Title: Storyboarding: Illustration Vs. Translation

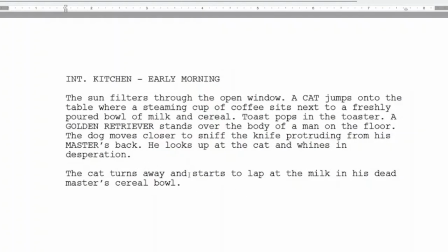We know it's just been committed because coffee is still steaming, the toast has just popped from the toaster.
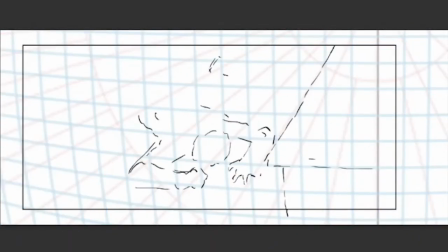And I've presented this information in a linear fashion to you. However, if I were to draw it, you would basically see everything at once.
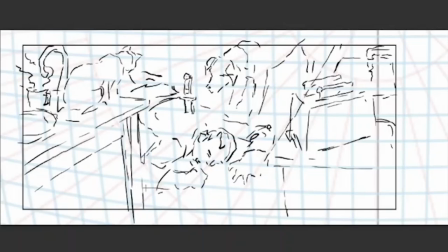This is the difference between the written language and the visual language.
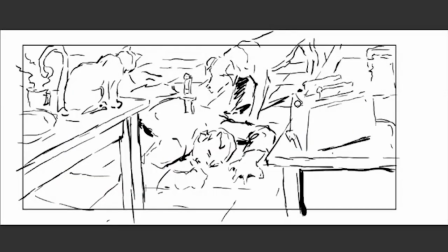Now, there's an easy way in this case to translate it, which would be to create a series of shots that
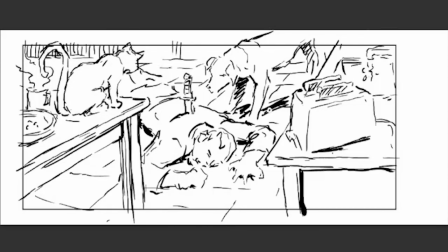replicates the progression of information as it was written in the script.
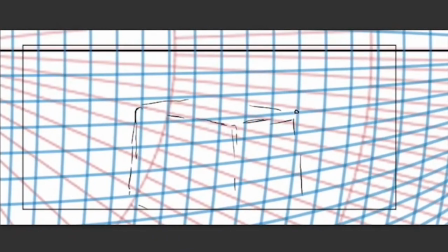Now, to do that, for instance, I might start on a shot with the toaster and the toast popping.
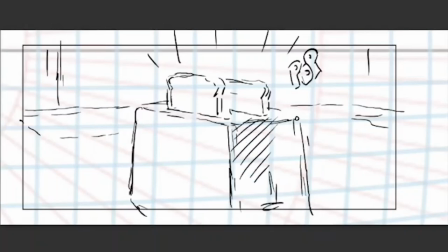Now, this wasn't the way it was written in the script, but the toast popping makes a good cutting point to come into the scene.
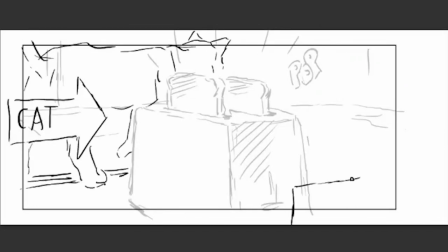And then using cinematic language, we would see perhaps the cat enter the shot,
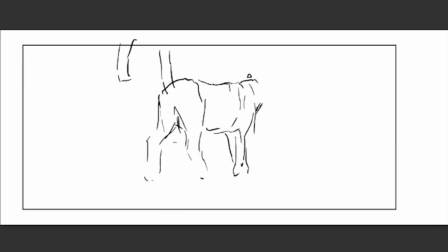which would motivate us to track and follow the cat to the edge of the table,
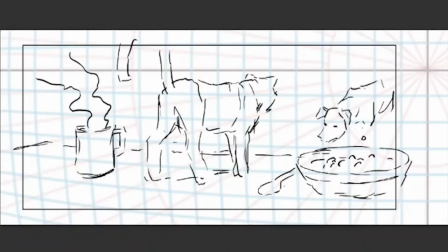where we could reveal the cereal bowl and the steaming cup of coffee. Well, in the background of the shot, we might see the dog enter the scene.
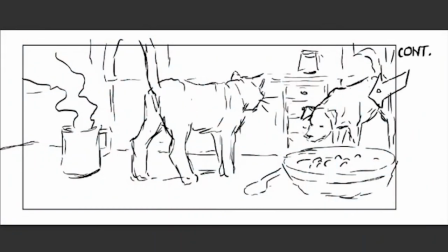Now this is all still one shot that we're playing with.
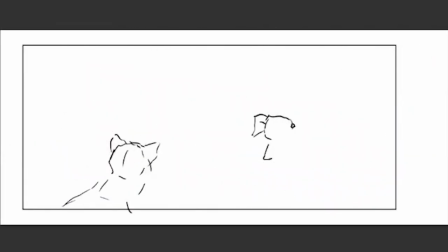And we would continue this shot then, as we would move over the edge of the table and the camera could boom up and look down at the floor.
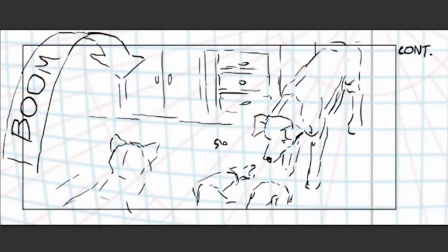Here we would get our first glimpse of a body lying there, but we don't know what's happened to the body yet.
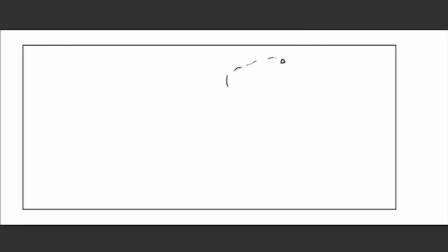now from here we can cut down to the dog this would be our first cut so we're on shot number two
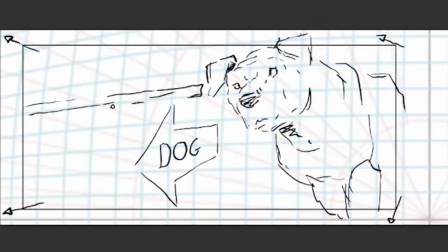and we're pulling the camera forward with the dog as he comes forward
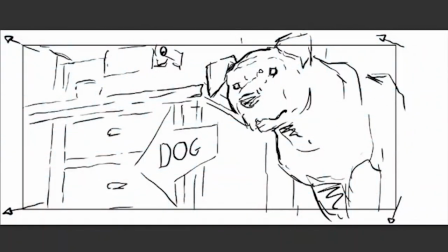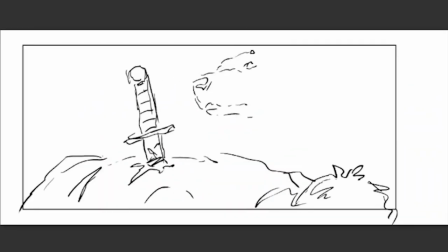and the dog leads us to the knife protruding from the man's back so now we know a murder has occurred
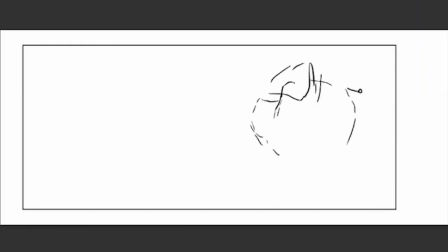dog sniffs the knife and then the dog looks up at the cat on the table
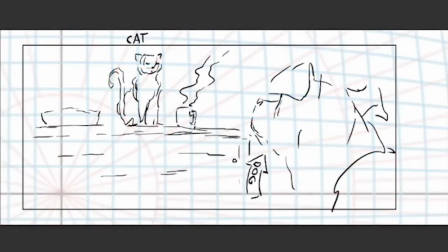and whines pathetically.
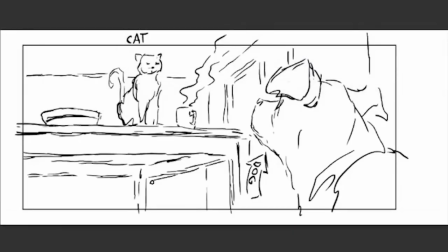And in this case, then,
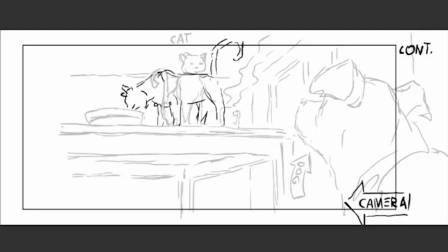the button to the scene is that the cat could care less and just turns and starts lapping at the milk in the cereal bowl.
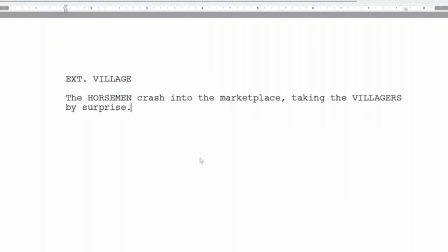All right, so let's look at another example. Exterior village. The horsemen crash into the marketplace, taking the villagers by surprise. So this last part of the sentence, taking the villagers by surprise, as is that kind of an afterthought in the way it's written.
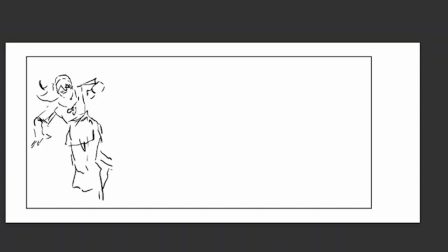But it seems to me like that's where the greatest emotion is going to be found.
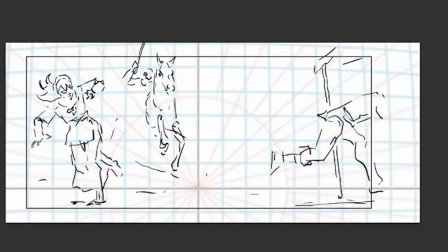So we could just draw this again, a wide shot of the village with the horsemen crashing through the marketplace, overturning tables and knocking down stalls, and see the villagers fleeing in panic.
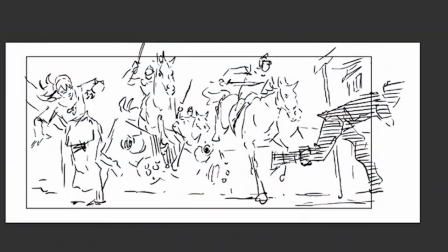And that would tell the story. And if this event happens later in the story, that's probably a perfectly valid way of doing it. However, if it happens earlier and you're trying to set up the world and the environment,
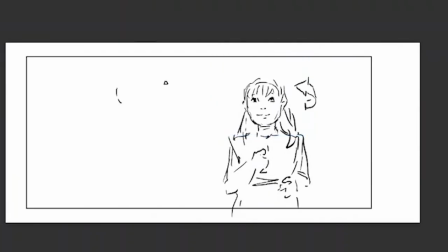I might suggest something like this, where we would start on a child, a young girl, who sees something off camera. We don't know what it is, but hopefully we're curious as to what she's reacting to.
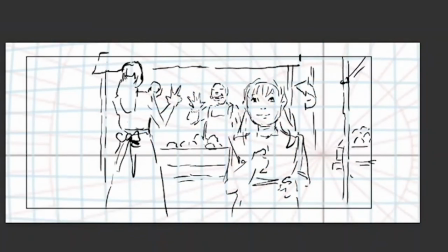While in the background, we see her mother bartering with a grocer, and we see some visual information about the village that surrounds them.
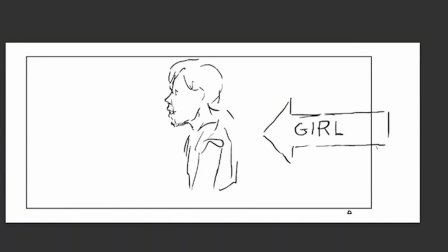Then the girl could cross over motivating us to pan
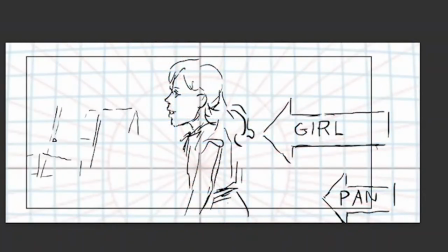and in doing so we can see some more visual information about the village and the villagers going about their daily lives while
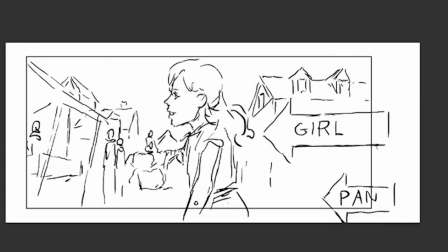at the same time hopefully building our curiosity as to what it is that she's seeing.